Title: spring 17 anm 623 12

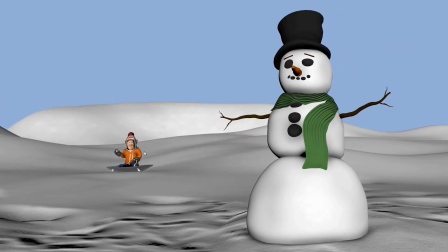And I think you said something about not putting in the
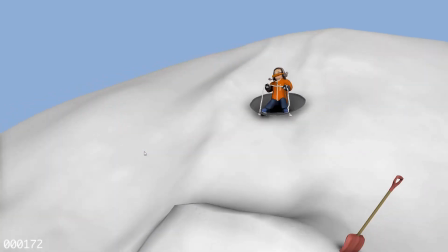close up of the carrot hitting the nose. I would just give it another shot and understand that
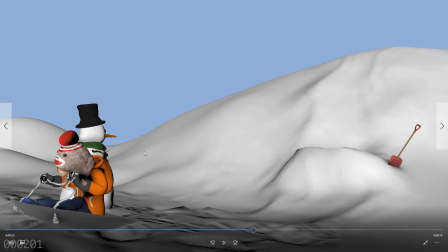your timing doesn't need to be perfectly linear and continuous, right?
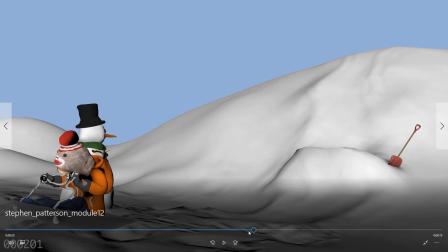It's not like if we spend time looking at this head that we can't see the rest of the shots.
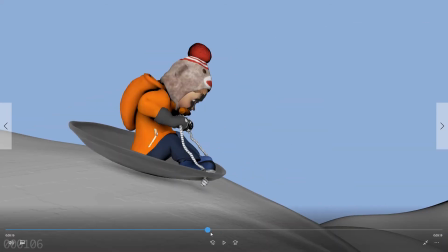Like filmmaking isn't perfectly linear in the edit, if you know what I mean. So you can have uh,
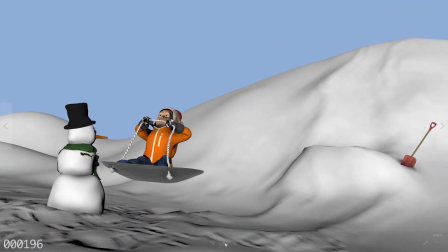that does go awfully fast. But yeah, I mean, you can have
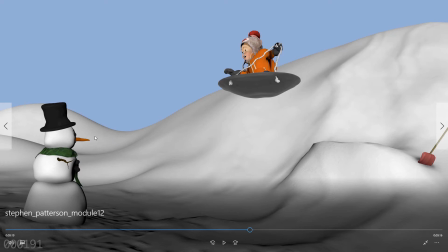show the throw and then cut to the nose hitting the face close up,
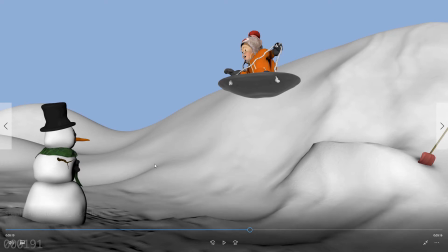and maybe like the head shifts back a little bit or something with the force of the carrot hitting it, and then you can cut right back to this moment.
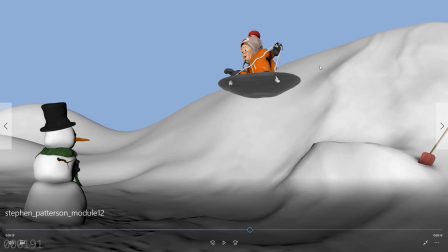It is a fact that time has passed, and if it was perfectly linear, you wouldn't see that. But usually for filmmaking, that you get away with that kind of stuff.
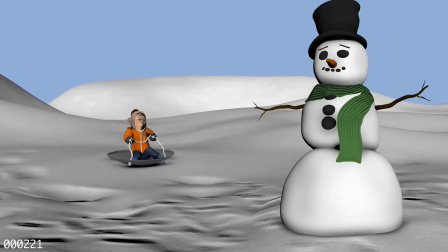That stuff just works. So give it a shot. See if you like it. You may or may not like it.
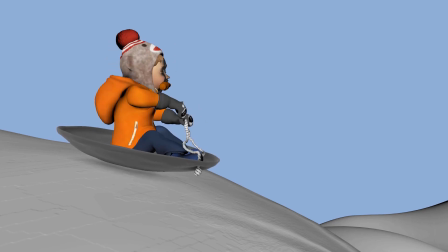Really like the fist pump at the end. Yeah, it's really great. There's so much good stuff going on here.
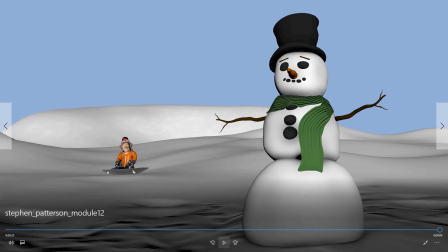Now I'm really wanting to see like the snow dynamic stuff, but that's a giant project, so I very much wouldn't expect it for the class.
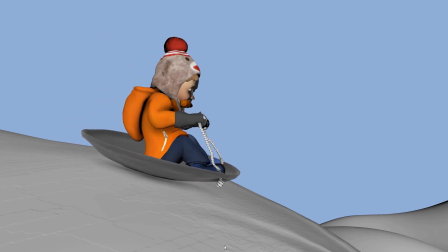I guess and if you feel strongly you don't want to do the close up of
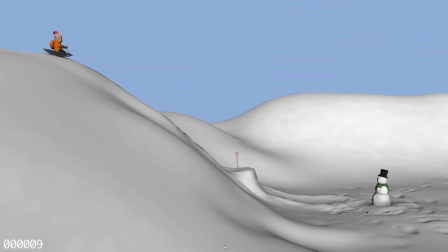the nose hitting the face, I think getting some action on some reaction of the snow head when the carrot hits it,
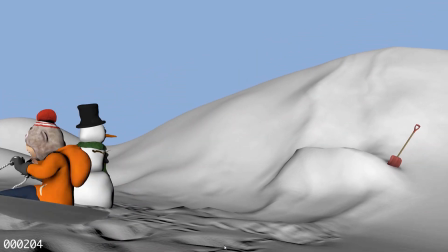the force of it hitting it, will just help draw our attention to that. So either way, I would try that where the head shifts back when the carrot hits it.
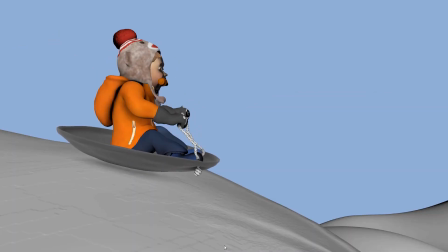But I still, and obviously like the idea of a close up of the carrot hitting the face.
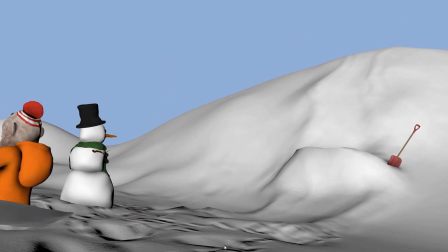So fabulous work. Really just really impressive.
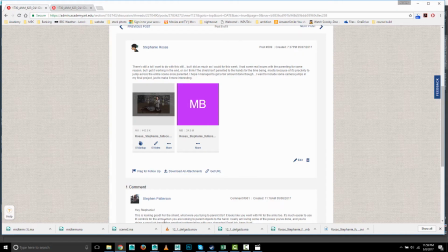Next up is Stephanie.
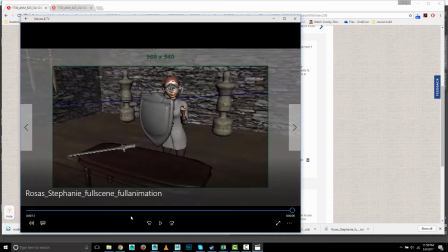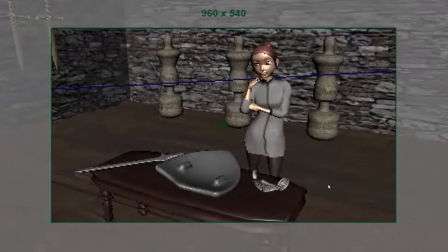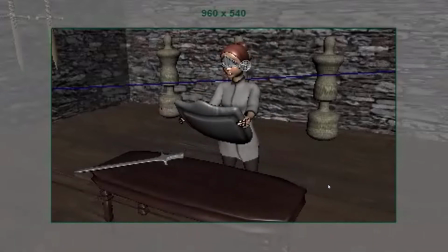So there's a lot of nice stuff going on in here. First thing that's I would say just it's a little distracting to have all this other stuff in there.
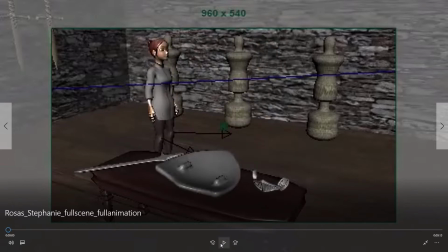So just make sure you hide everything besides the polygons when you play Blast. This first step is looking a little funny. Um, I would generally like don't start in such a neutral pose.
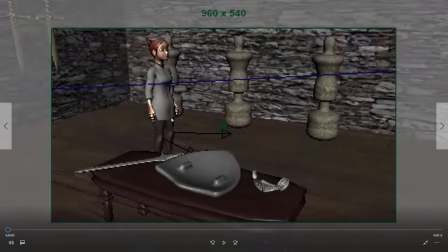Like it's always good to think, what was she doing before this? She wasn't just standing and staring blankly at the wall. You know what I mean? Like maybe she was, I don't know, maybe she had just set the sword down.
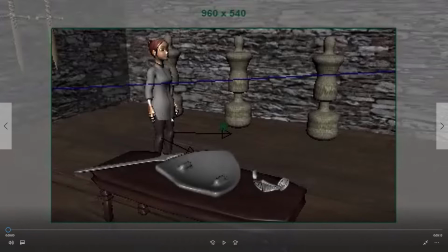Maybe she was scratching her ankle. Maybe she was, adjusting her shirt or something. You know what I mean? Like, or scratching her head. Anything. Just what did she do right before this?
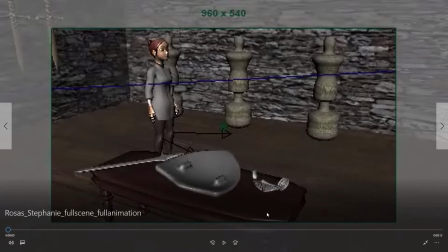Okay, put her in that pose. Then begin walking because that's too stiff looking. And then um, that kind of big lift of the knee that just looks weird and off balance.
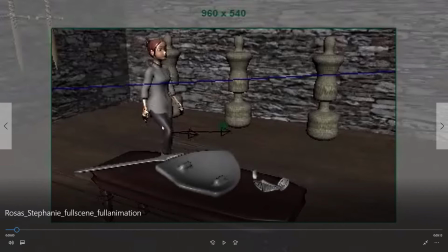So she should start moving forward right away and leaning forward a bit immediately as she puts that leg forward and not lift the feet so high off the ground. When we walk normally we keep our feet very close to the ground and she's lifting kind of high and then it appears to be slipping backwards,
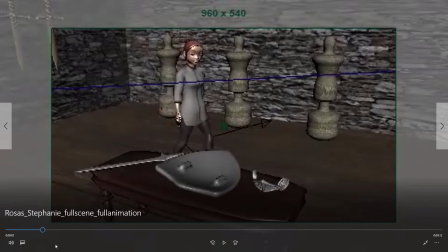which makes me concerned. Maybe you're animating with the main control instead of leaving that in place. Um, and so she pauses here, and I'm always a fan of getting holds in there, but
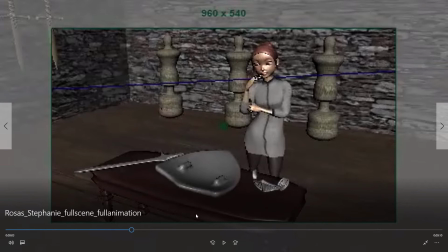it's sort of accelerates kind of quickly. I'm really liking this pose. That looks good.
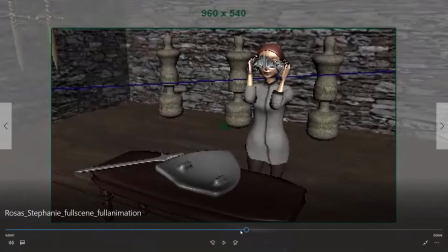I really like the hand resting on the shoulder. She kind of comes out of it too quickly.
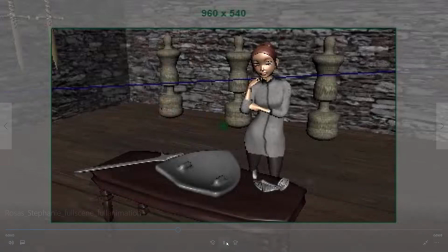Again, really good pose there. But then she really pops out of it.
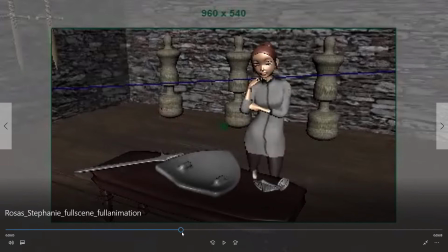So, first of all, come out a little more slowly, and also maybe not all at once. Maybe, this hand first and then that hand, that kind of thing, so it doesn't seem so. And also, just they reach much too far out, much too fast.
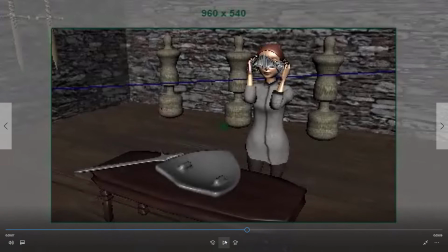Maybe she reaches one arm out, grabs it, slides it closer to her, and then picks it up with a second hand. Um,
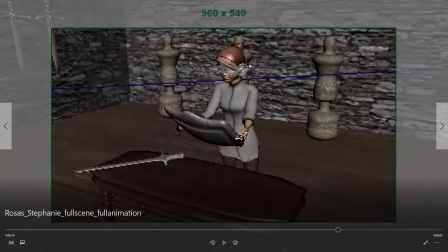I also consider having the camera a little lower, like more at her eye level or below. You might like that better.
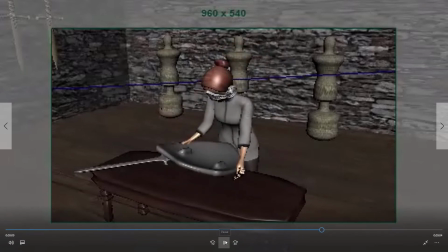There's a tiny little pop when she picks this up, and it might be good to kind of have a pause there where she rests her hands on it first, and then her root goes down.
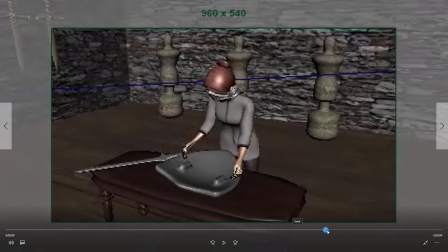She rests her hands on it. Make sure it doesn't pop up like it is.
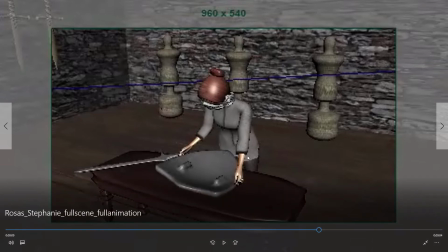Pause, and then her root goes down a little bit before she then lifts it up. If she kind of shifted back to sort of stick her butt out behind her more, that can help, show that she is counterbalancing the weight.
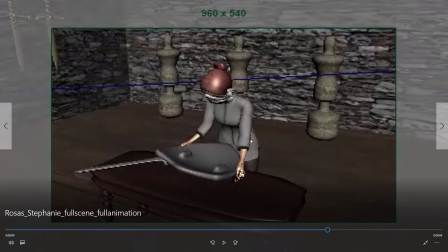So if this shield is heavy and she's kind of leaning forward and has this out in front of her, that's going to kind of pull her to fall forward. But if she sticks her butt out behind her to kind of counterbalance the weight of the shield, that would help, make her look a bit more balanced and give the shield some weight.
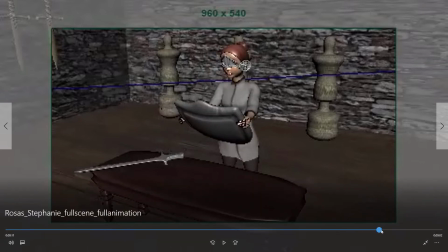And this is, if she's, I don't know exactly what's going on here, but if it's the idea that she's, putting her arm in the sort of shield holder straps that you would normally find there,
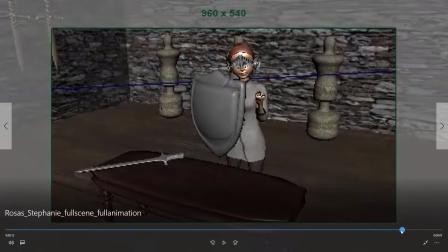I feel like you need to break that down a little bit. For example, maybe she sets the bottom point of the shield on the table for a moment, then maybe moves this hand to the top, and then behind the shield her other arm kind of slips through those straps,
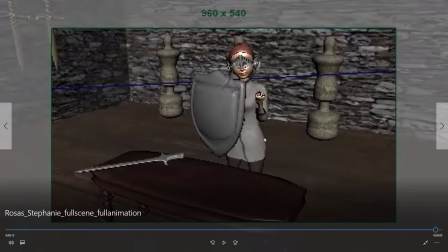and then she's holding it. So I think if that's what's happening, and it looks like that's what's happening, I would break it down more. All that said, yeah, there's some good poses. There's some good stuff going on here. I think you could definitely get some good improvements.
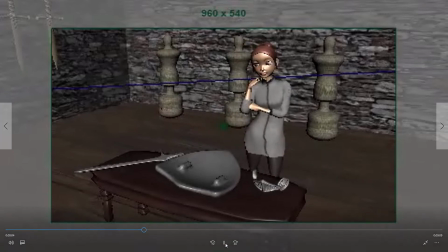Get those legs moving a little bit better. Don't do such a pop there.
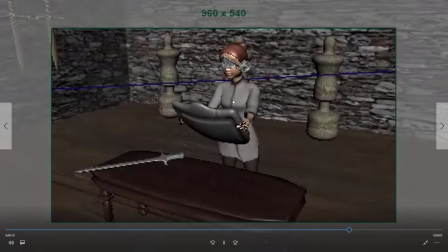That pop really grabs the eye. And then maybe break this down a little more. And yeah, you could take this to the next level.
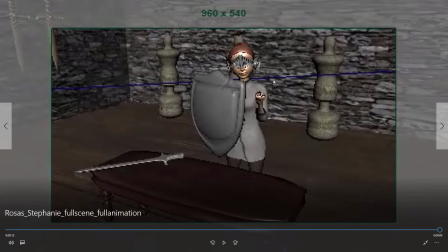Good work, though. Next up is Shawn.
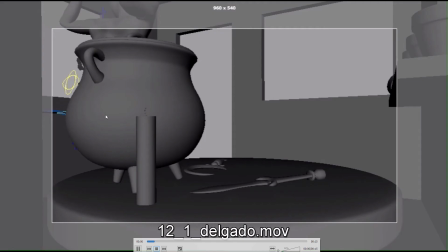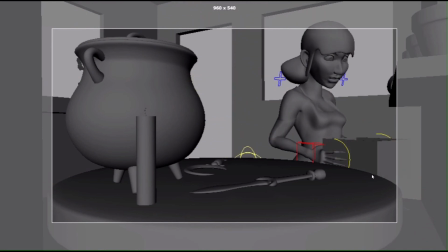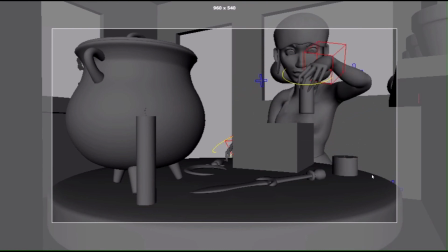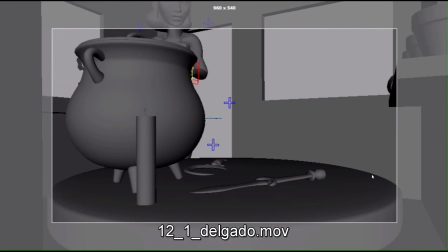There's a lot of really good stuff going on in here. A lot of attention to detail.
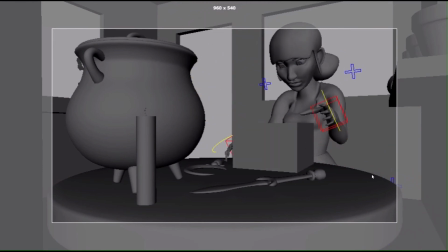Some plenty of difficult actions to have to deal with. You've got some real movement on her body when she's setting these things down, and some good thought.
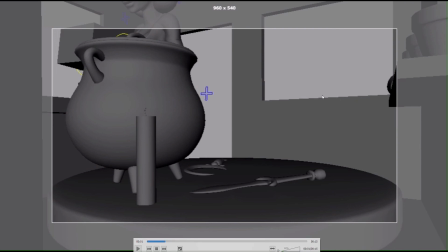I think that the first thing I would say is, I'm really wanting a different shot for the opener. I mean, this pot here is almost completely obscuring all these motions, and if we're only seeing what's in this frame, we literally almost don't see her at all for this first.
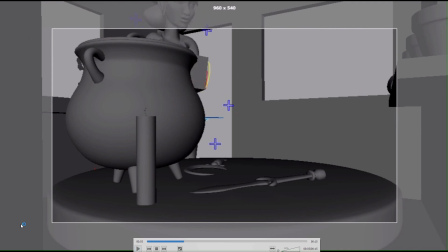Because this stuff we're seeing outside of that frame, you actually, in the render you wouldn't see. So, I would say just a completely different opening shot. Like, give us a wide. The typical thing is a wider shot to establish the scene, and at the beginning. So, do a different shot for that.
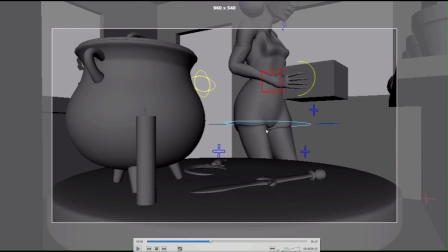That pause looks just funny.